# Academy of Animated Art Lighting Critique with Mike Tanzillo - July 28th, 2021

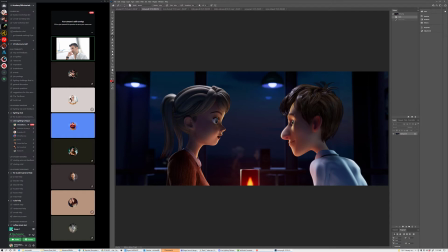[15:49]
And you might want to... So I'm looking at the background now and I want to find a way to tone that back. I want to do two things.
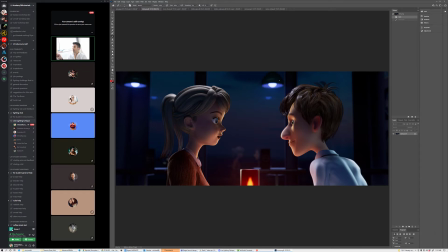[16:05]
One, I want to tone down the lights so that we're not getting as many bright values back there and number two is uh it's odd that these lights are kind of emitting purple color and so i think are those reflections or am i misreading that
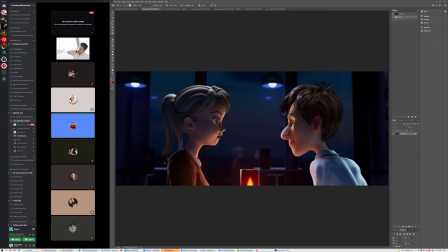[16:24]
um the the reflections are the smaller so yeah the reflections are the smaller ones below the lights But I think it gets misread because the blue reflection is actually the bulb,
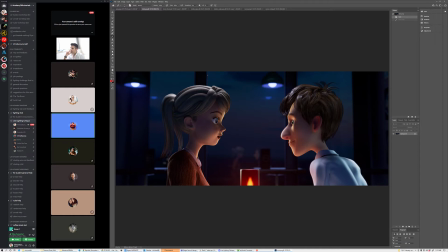[16:42]
but for some reason it's – I don't know. I just messed it up. No, it's fine. No, no, it's fine. I'm just curious. So this is what I think that you should do. I think you should take these lights and push them up out of camera so that we don't see the bulbs themselves.
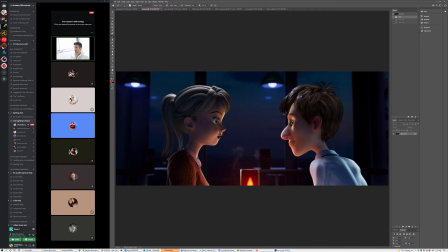[16:58]
And then we can have the influence of light kind of falling back there to create a little bit of shaping back there. but don't allow them to rival the brightness of the foreground um that's that's so i would make make this area in the center here a little bit brighter and then uh
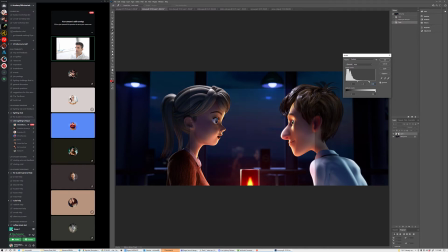[17:19]
and then that not quite that bright but um and that will allow us a little more range in the background too to kind of tone that tone that down back there and so the background we will get light like that hits from you know because like if we want to read that this
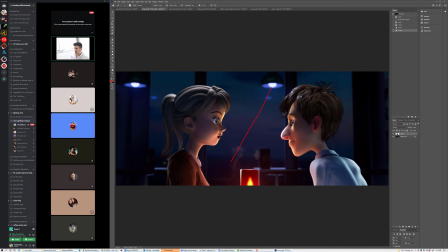[17:37]
is a restaurant there would be lights over top of these individual tables so you kind of imagine a cone of light here and a cone of light here that um are illuminating those but not like not to that level and i think that would be good but the depth of field feels it feels nice um we might
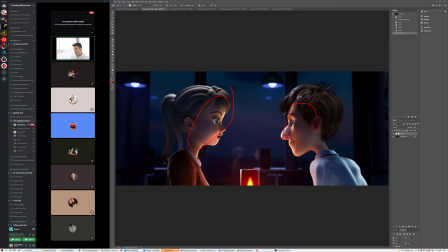[17:56]
eventually want to push a little bit more fill onto these sides of their faces just to kind of help soften them a little bit because the the the key to fill is a little bit a little bit harsh but this is like his back is looking really nice yeah the structure of this is looking really good
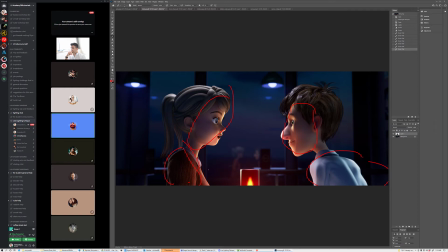[18:14]
okay thank you i um i you you cut out for a while from there but i'll just watch them in oh okay hopefully the recording picked that up sorry about that yeah no no no my fault all right cool all thank you yeah you're
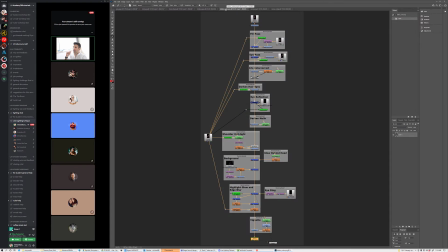[18:26]
welcome all right kelvin we have hello how's it going okay good welcome welcome i think this is the first time that you've been in the critique is that true yeah yeah all right well thanks thanks for coming by um so yeah so i i love the structure of this right i love this
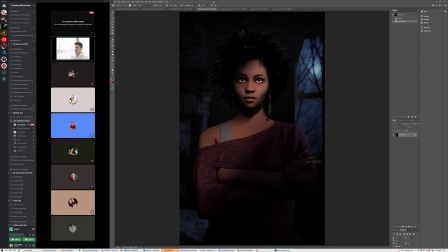[18:43]
kind of slashing diagonal light that's going across her it's adding shaping it's adding um interest to to a lot of this i think her her idings are really good her hair looks really good um in the fact that you're kind of just picking up on these you're maintaining the rich dark color but
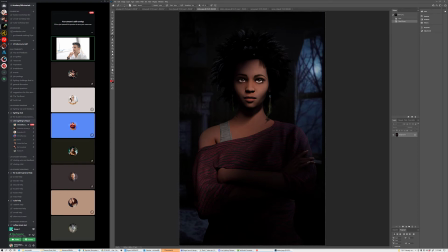[18:57]
like just kind of picking up the specularity on the on the on the rims um the biggest thing that i think that we could work on is adding specularity to the skin right now it feels very very matte and i want to get some some specular highlights in there as well um i
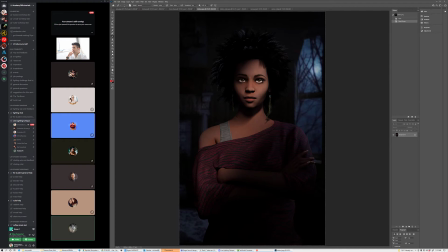[19:13]
found the skin shader to be pretty difficult to work with i was wrestling it for a couple hours especially the subsurface uh quality of it but yeah we we might you might you might have to either rebuild it or make adjustments based on the individual lighting circumstance that you have here uh yeah okay and
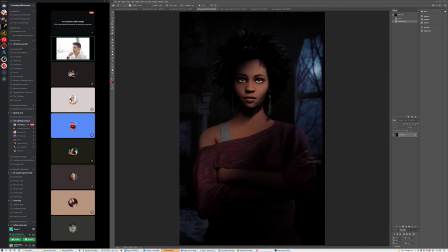[19:30]
then and then the other thing that i would uh i would watch out for is that
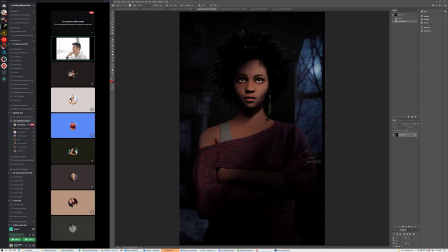[19:36]
um so this is a this is a backplate from like a jpeg or something yeah okay so one one of the things when you darken and this is like when you darken jpegs like since the bright values are just kind of like clamped at one when you pull them down they just kind
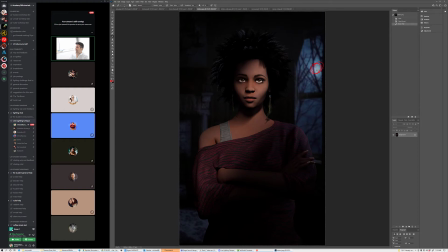[19:52]
of kind of gray out a little bit so i so like this is kind of like the this bright moonlight just kind of being flat gray is kind of giving that away um i would consider just scaling it up a little bit just so that's like off camera a little bit more or
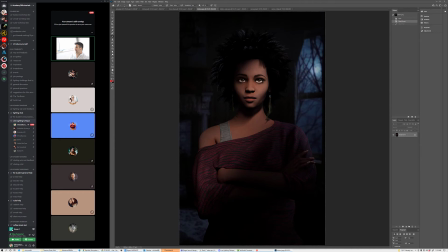[20:06]
or when you're pulling down the value just just keep allowing that to stay bright um just so it can kind of it kind of feels a little bit better so either sort of roto and then color correct that little dot there or just push it out okay
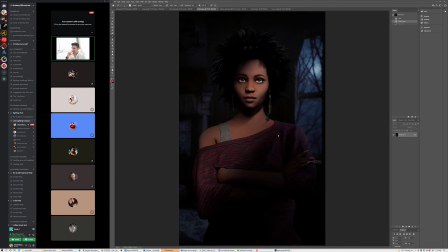[20:24]
uh and then and then like you can also push probably a little bit more specularity in the in her in her shirt as well because i know that's got some sparkle in it too yeah that's that's entirely specular yeah okay okay yeah we can push it a little stronger but Yeah, it's good.
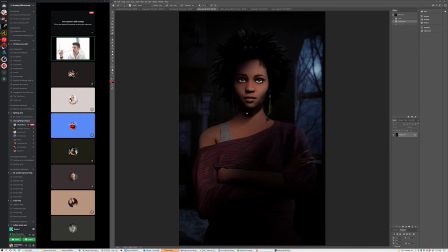[20:39]
But like I said, the structure is really, really nice. I would also maybe consider making the eye dings a little bit cooler as well to reflect the light as well. Yeah, good stuff, man. Okay, thanks. Yeah. All right, and last up, we have Mercy.
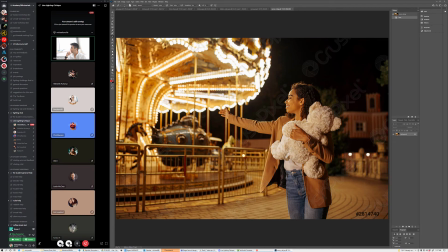[20:57]
Mercy, are you here? I thought I saw you in here. No, we do not have Mercy, but we are going to look at it working. So the biggest thing with this with the reference is just the amount of brightness that we're getting on the character's skin.
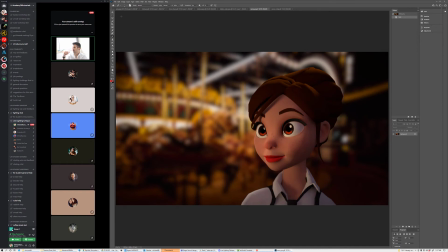[21:09]
I think we can hit that a little bit stronger here. I think she can get brighter as a whole. And just a little bit there. And then the other thing is that we talk about this in the character lighting course, and I don't know if you've gotten to that point yet,
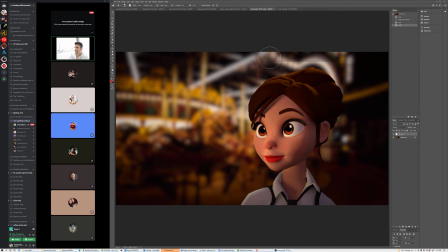[21:27]
but we have the idea of a key and then a key filler,
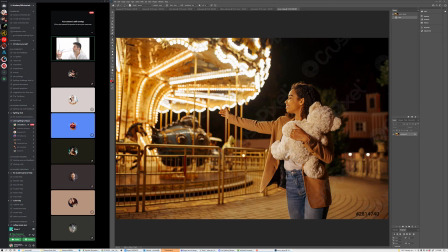[21:32]
key wrap, in that there is kind of two lights that make up our key light. there and and and this is a good example of how this would work there's this like tight uh rim that's kind of around there and then there's a little bit of a broader key light that's that's coming from um the large the the large uh carousel as well
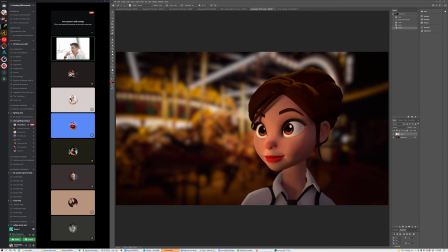[21:51]
so what i would do is i would make um one spotlight kind of coming back behind her and make that kind of almost like rimming her up and making that the warm color and then wrapping a second key light around a little bit. So it's hitting up her face and kind of giving that shaping.
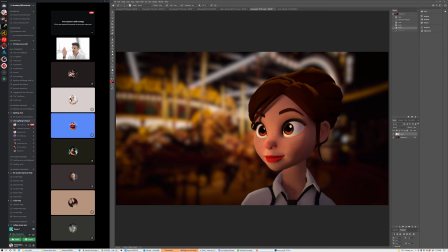[22:09]
Now the position of the light currently is a little bit too frontal on her and that like this cheek and this cheek are a little bit too similar in value. And so I would push that over a little bit to kind of get that to kind of scrape off and fall off a little bit more quickly as we go across there.
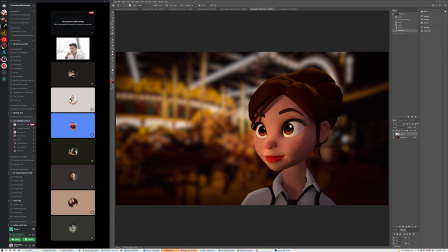Yeah, I think I think that's a good place to start. And then we can kind of get this.
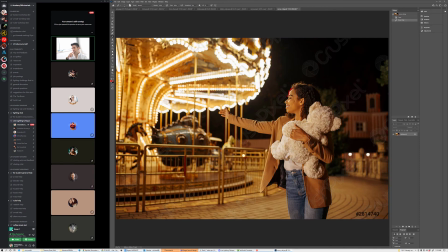[22:41]
We've got this rim. We've got that on our face. It's like, and that rim light is pretty tight, but the secondary key light is very, very broad because now this carousel lighting is working as like one. It's kind of mashed together and become like one big soft light kind of a thing.
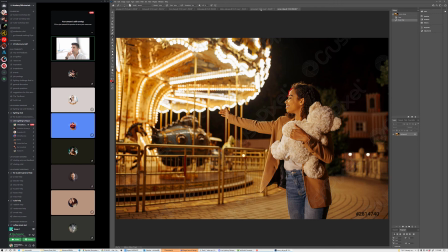[23:00]
The field is looking good there.
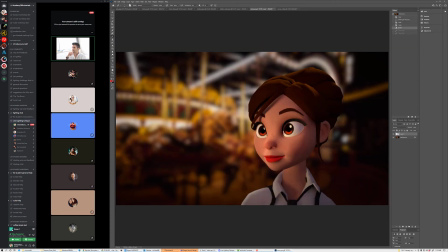[23:02]
And same deal like kind of what I was saying with Keldins is that when we darken a JPEG, it just makes the lights look kind of gray. So I would go ahead and leave that a little bit brighter for now.
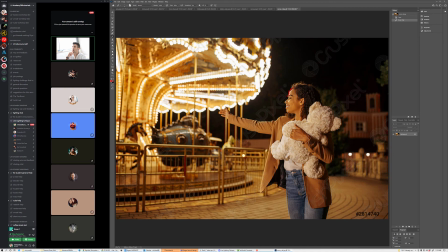[23:15]
And I think the depth of field will be enough, similar to what we're seeing here, where these super brights aren't drawing us away from the character too much.
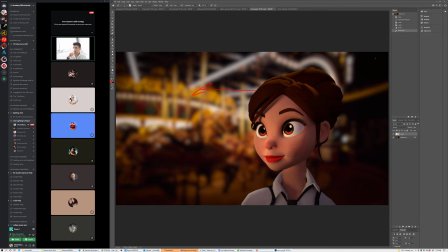[23:23]
You could also shift this over a little bit this way. That will allow her to kind of be over top of this dark area. I don't know if we have more screen real estate that we can play with back there. But positioning her over the darkness would help with the composition a little bit as well.
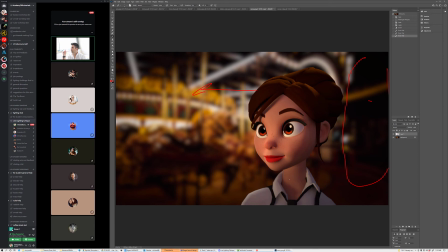[23:40]
Alright, does anybody else have any thoughts on this before we call it a day? Or do you have anything else before we finish up?